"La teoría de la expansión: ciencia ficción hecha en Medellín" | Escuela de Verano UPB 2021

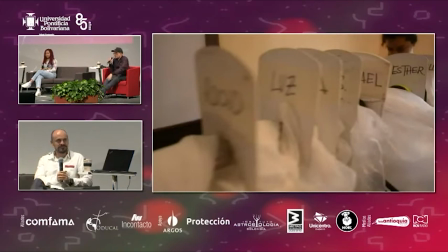(24:25)
Podemos volver, por favor, a la presentación de la expansión. El asunto, profe, con la expansión es entonces eso, es que cuando le salen a uno bien las cosas,
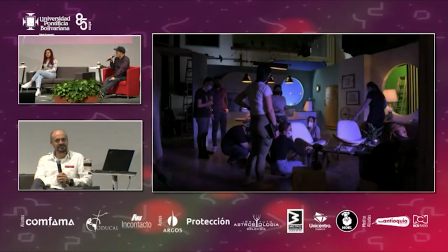(24:34)
uno quiere más, uno se imagina que puede hacer un montón de cosas entonces por ejemplo en este caso quería traerles esta, podemos ver la imagen anterior porfa eso, entonces miren
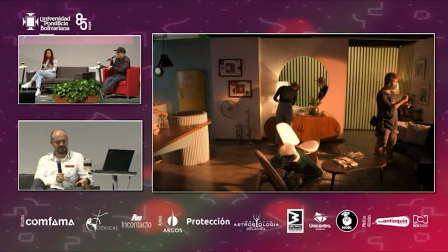(24:47)
esa es la misma locación pero con luz diferente ¿cierto? con luz diferente porque es tan importante la luz en este corto porque como les contaba ahoritica el sol se está alejando del planeta tierra y entonces la luz es casi un personaje porque en la
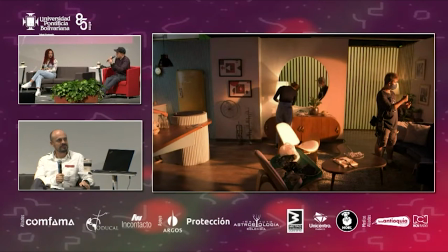(25:04)
medida en que avanza progresa la historia, el sol se va alejando y se va volviendo cada vez más oscuro, por eso necesitábamos un super experto, un director de fotografía que supiera conceptualizar muy bien desde la luz y en este espacio que teníamos controlado podíamos empezar a hacer este tipo de cambios
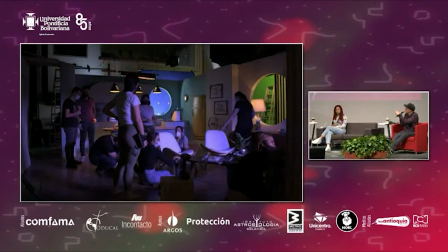(25:21)
porfa pasamos la diapositiva, entonces pasamos de eso, esto ya es ya se está yendo el sol, ya hay muy poquita luz es la misma locación pero es eso, porque además simbólicamente el sol
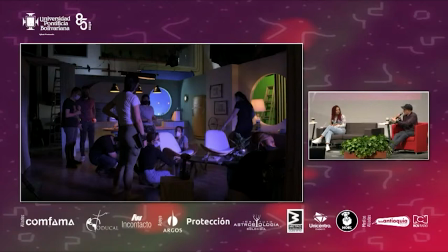(25:36)
es el papá el papá se está yendo de la casa de donde vive con su esposa y con su hijo y así mismo el sol se está alejando entonces el papá es el sol, hay una cosa muy linda ahí que no sé si de pronto pasamos por favor,
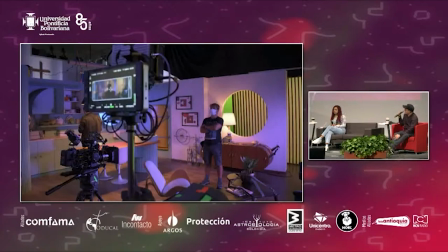(25:50)
que es un asunto muy simbólico esa precisamente y es que Ángela pidió esta claraboya este orificio enorme justamente donde se supone que se sale de la casa, por ahí, por detrás, de ahí se sale de la casa.
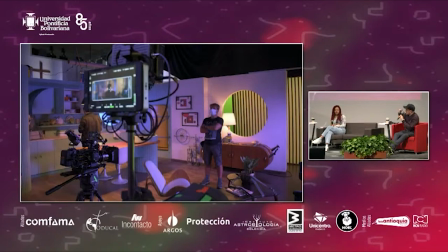(26:06)
Entonces ella quería que el papá, hay una escena donde el papá se va, recoge sus, estoy spoileando un poco, pero perdón. Hay una parte donde el papá se va de la casa, recoge su maleta, ya se va del todo y se va por ahí. Y eso lo iluminaron muy lindo para que fuera como el sol.
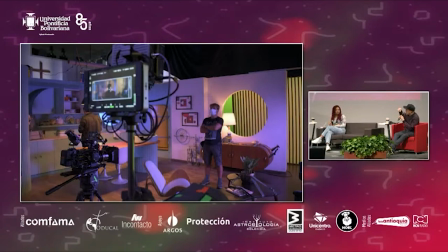(26:25)
Ese círculo es el sol, el papá se va, el papá se va por ahí, como cerrando ese asunto simbólico de que así como el sol se está yendo, él también está abandonando su universo. Excelente Juan, porque cuando haces esa explicación de esas metáforas, viendo la imagen y el sentido que tienen, el cuidado de los detalles, yo le quiero preguntar a Valentina, Valentina para ti que tuviste o que has estado muy cercana a la directora, quien te iba como compartiendo cómo se iba desarrollando el proceso, el rodaje, etcétera,
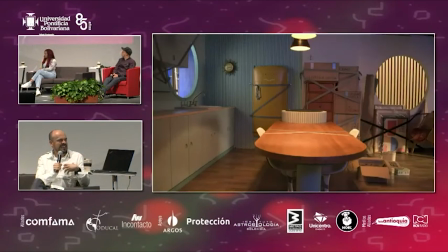(27:00)
y ves todo este reto al que se enfrentan, qué significa para una persona joven que está comenzando en este mundo, y ver todo eso que se va dando, la calidad, los detalles, cómo se van cuidando, como tan cerca,
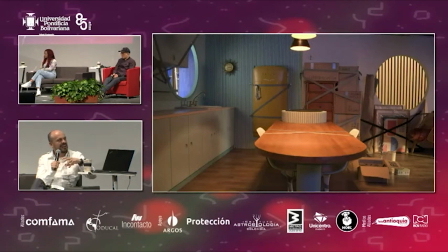(27:13)
como que a pocas cuadras, en un estudio, qué pasa en la mente de una futura, no sé, cineasta, escritora de guiones, cuando ve este tipo de historias? Pues inicialmente uno se asusta un poquito porque uno dice, eso está como muy lejos. Llegar a ese punto donde están ellos está como lejos, empezando por lo que él dice, un buen equipo. Uno está solo escribiendo sus historias, pero donde encuentro yo ese que me va a ayudar en foto, ese que me va a ayudar en arte y que me va a ayudar también en la parte de la información porque, por ejemplo, en este corto ellos necesitaban de alguien que supiera de ciencia, lo que él comentaba. Entonces, como que uno ve muy lejos y no ve cómo llegar hasta ahí, pero también uno dice, bueno, si ellos pudieron, yo puedo.
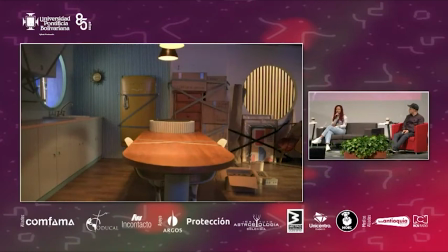(27:59)
Entonces es como ese replantearse, listo, yo voy a empezar con mis ideas, voy a empezar con estas ideas futuristas y ya iré viendo quién está como en la misma tónica de locura que yo, porque así tengo entendido que empezaron ellos.
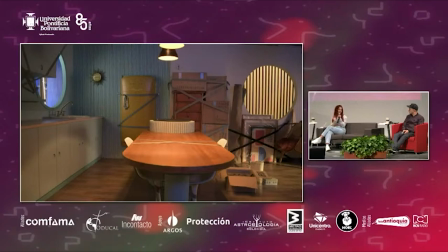(28:12)
Ellos eran un grupo, pues dos compañeros de la universidad y se sintonizaron en su locura, así lo dice Ángela, y empezaron pues como a construir juntos esas historias. Entonces, como que sí le da a uno esa proyección y lo motiva tal vez un poco a que si ellos lo lograron, tal vez uno puede.
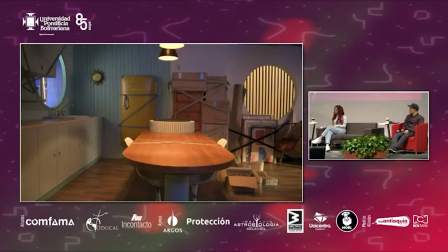(28:29)
Juan, ¿cómo hace una mente, viendo estas imágenes como las que nos comparten, para unir esos mundos tan diversos con la excusa de la narrativa, de las metáforas, la ciencia, el cine, historias de vida, cómo la ciencia empieza entonces, además de lo que nos vas contando, del sol, la cercanía, la lejanía, la iluminación,
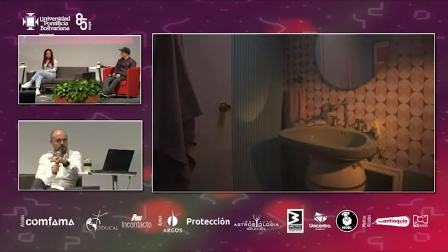(28:53)
esos otros aspectos, otros elementos de ciencia que van apareciendo, cómo empiezan a ser reflejados en la escenografía, en la ambientación. Yo creo que hay una cosa importante, mi formación de base es publicista, soy publicista de aquí, de la universidad,
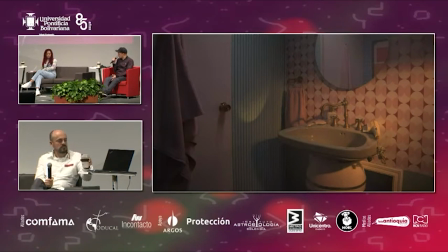(29:07)
y hay algo que no le enseñan a uno mucho ya cuando uno entra allá a la escuela de lenguajes audiovisuales y es el asunto del concepto y eso para nosotros es el faro,
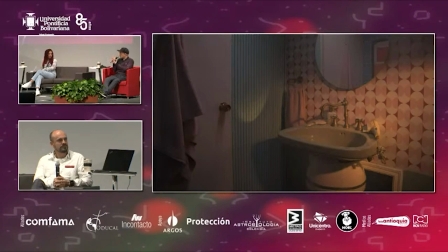(29:21)
es decir, nosotros definimos una premisa narrativa y un concepto que lo acompañe y a partir de ese concepto ya se va solo todo, cada cosa del cortometraje como todo lo controlamos, es decir, el vestuario es hecho para el corto, la ambientación está hecha para el corto, en este caso ya nos fuimos pues muy allá,
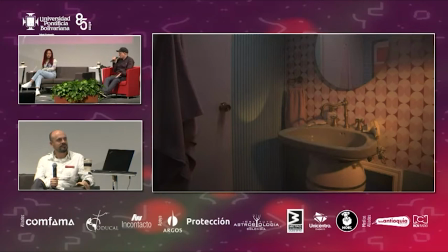(29:40)
es decir, definitivamente ya si tuvimos 100% el control, nunca había pasado, utilería es hecha para el corto, todo está hecho para el corto, todo tiene que hablar del concepto, ¿cierto?
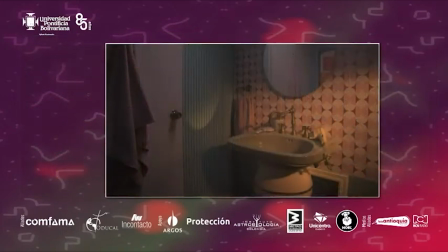(29:52)
Todo tiene que hablar del concepto, el concepto de este corto es el desequilibrio, ¿cierto?
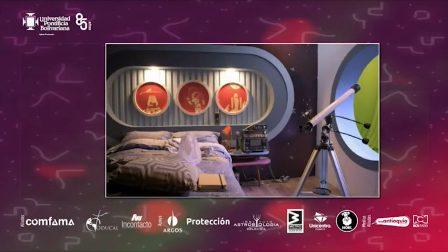(29:58)
El desequilibrio planetario, el desequilibrio de una familia, el desequilibrio de un niño, de un esposo, de una madre, ¿cierto? Y entonces todo tiene que hablar de eso, tiene que hablar de eso. Si notamos, por ejemplo, en las escenografías,
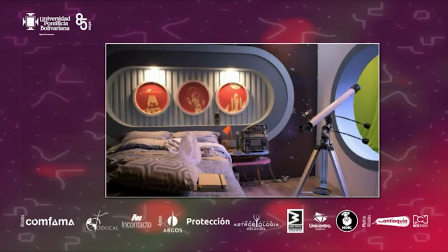(30:14)
el asunto del desequilibrio lo empezamos a representar a través del círculo, ¿cierto? Del círculo como tal, del círculo como un ciclo de vida que se está rompiendo en este caso, ¿cierto? Se está rompiendo como ese ciclo. Y entonces hay muchos círculos, ¿cierto?
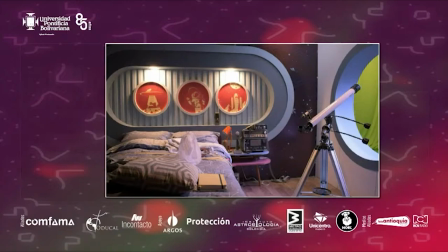(30:32)
No solamente porque remitían a esa familia, que es un ciclo, sino también a las órbitas planetarias, a los planetas como tal, al Sol como tal, pero todo se desprende, tanto desde lo científico como desde lo temático,
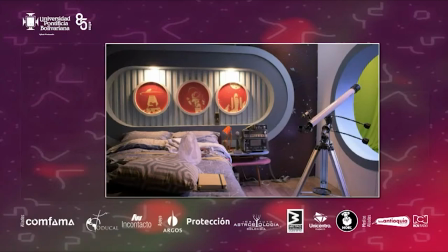(30:46)
desde lo narrativo, se desprende el concepto como tal, ¿cierto? Es el equilibrio que va hacia el desequilibrio, ¿cierto? Porque siempre uno parte de una antítesis. Entonces, es de ahí, es de ahí, profe, realmente es, nosotros nos sentamos y nos tomamos muy en serio el asunto del concepto.
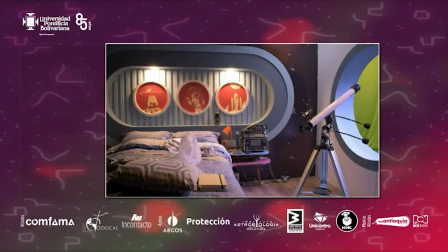(31:03)
¿Cuál es el concepto y cómo todos los equipos deben conocer cuál es el concepto para hacer sus propuestas creativas? Juan, ahora mencionabas al inicio también que hay muchos elementos que componen toda esta propuesta. Aquí hicimos algunos énfasis en lo que eran elementos relacionados con la ambientación.
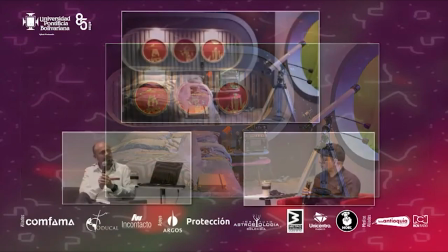(31:22)
La utilería, ¿qué papel juega aquí dentro de todo este concepto? Bueno, la utilería es muy importante.
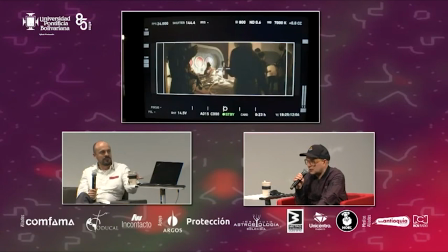(31:29)
Si quieren, pasamos un par de diapositivas más que ya la utilería. Aquí queríamos mostrar cómo.
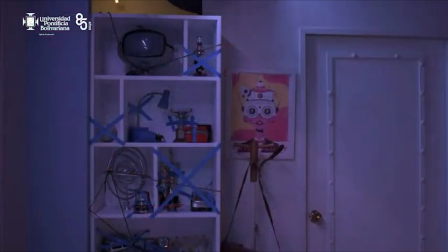(31:36)
Esta imagen es, bueno, se ve un poquito oscuro, pero ayuda muchísimo. ¿Qué es lo que está pasando ahí? esta es la estantería del cuarto del niño como el horizonte se inclina entonces la mamá de él que es una
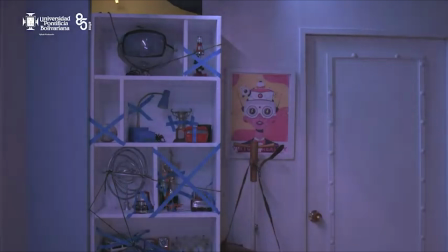(31:52)
bombero además rescatista que tiene que salvar un montón de gente que
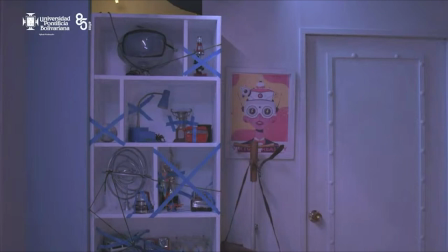(31:57)
está en peligro en las calles por los desequilibrios constantes del horizonte y del planeta pero que no puede salvar el desastre de su familia que esa es la gran paradoja de ella rescato a todo el mundo menos a mi misma
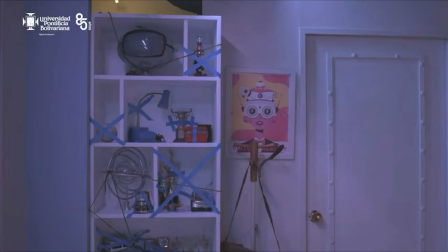(32:12)
entonces ella decide como tiene que irse a atender emergencias si ya su esposo no está en la casa ella decide amarrar todos los objetos ahorita veíamos también
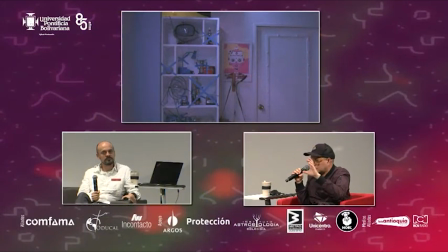(32:20)
que en la cocina todo está amarrado para que nada se deslice porque bueno, les spoileo un poquito y con que esto está al principio del corto el niño en el primer desequilibrio de la historia se cae y se